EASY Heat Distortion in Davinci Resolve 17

We are going to create our displacement effect using a fast noise node.
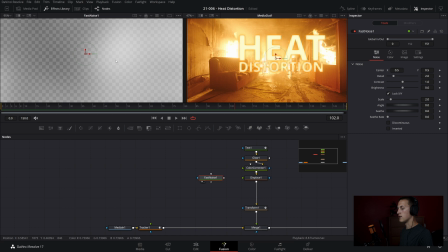So I'm going to grab down a fast noise node and view it off to the side over here so as you can see it's randomly generating
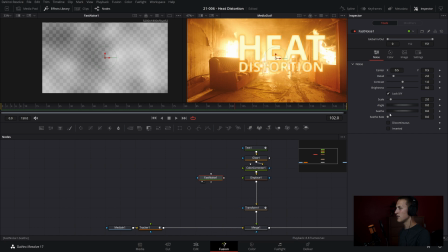luma values from 0 to 1 and we can adjust those settings up in the top here with the detailed contrast and all that. So the first step is going to be to connect this into the displacement node and in the display setting I'm going to bring this down to negative 0.038.
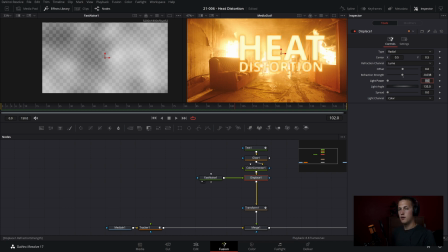So there's just can be a very little bit of distortion but just a little bit is what's going to look the best. You do not want the distortion to be over the top otherwise it won't look like heat distortion. Now we want to adjust the settings in the fast noise node to get a better looking displacement. So I'm going to set my detail to 4.56.
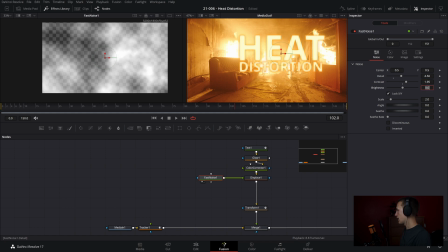I'm going to set my contrast to 1.95 and then I'm going to set my brightness to negative one
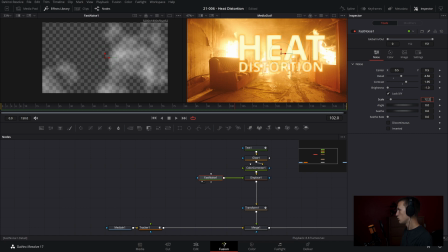and I will scale it up to 12.28 and add a seethrate of 0.661.
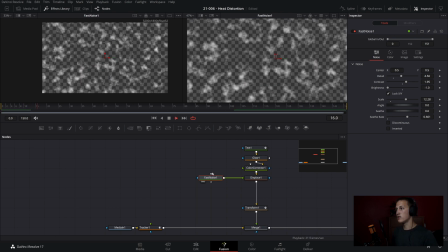And now if we just view this fast noise and play it, as you can see, we just have these random noise patterns generating and moving over time because of the C3.
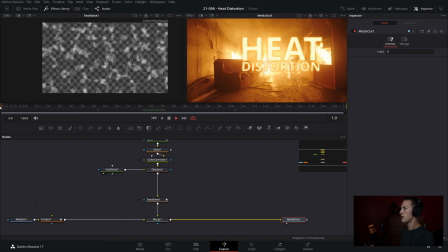So let's view the media out, and we can see it is now being applied onto our text. But heat moves up, so we want to convey that with our heat distortion. So what we need to do is come to fast noise and add a keyframe on the center X and Y at frame 0.
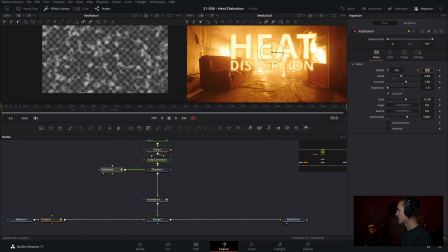Then we'll come 50 frames forward and put this at, let's say, 0.8. And now as you can see our fast noise is moving up. We can come to the spline editor and select the fast noise node and select the two keyframes and then do set relative and that'll make this continue upwards at the same speed forever.
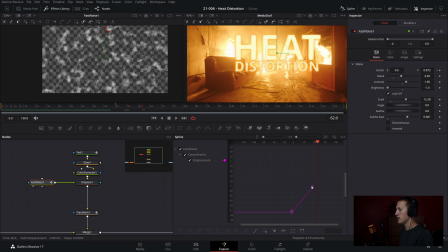And if we want to adjust the speed of it all we have to do is come grab this top keyframe and hold shift and drag it left to right. So left it'll go faster, right it'll go slower. So let's speed it up just a very little bit and I think that's looking pretty good.
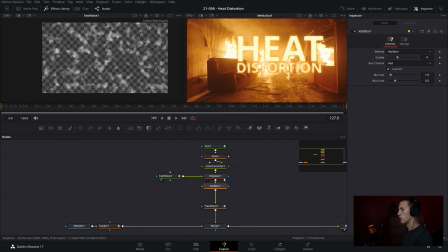Okay so now let's add in a very blur node okay and we'll grab we'll just copy this fast noise and paste it off to the side here and connect it up into the very blur node. Now what I'll do is just adjust the seethe bring it up to like six or something and that'll make it different than the first node and then I will also add a little bit more contrast in.
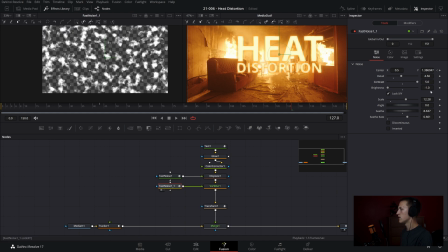Let's view this node add some contrast in and then bring the detail down to about there and now inside of the very blur node. Let's set the blur channel to be luma and then I can bring the blur size up
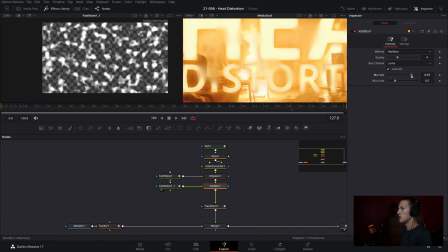and now as you can see it is blurring the image wherever the displacement map is telling it to. And again that's based on the luma values.
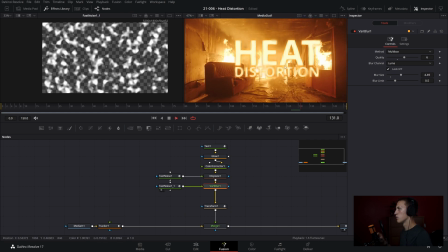So if I just bring the blur size and the quality up we now have this blurred effect going on in certain spots of the text effect. And since we copied the fast noise node it'll be moving at the same speed as the first one. And that is the second way that you guys can create heat distortion. If you guys have any other methods that you might want to use, let me know down in the comments below. If you found this video useful, please give it a like, and with that being said, I'll see you guys next time for another video.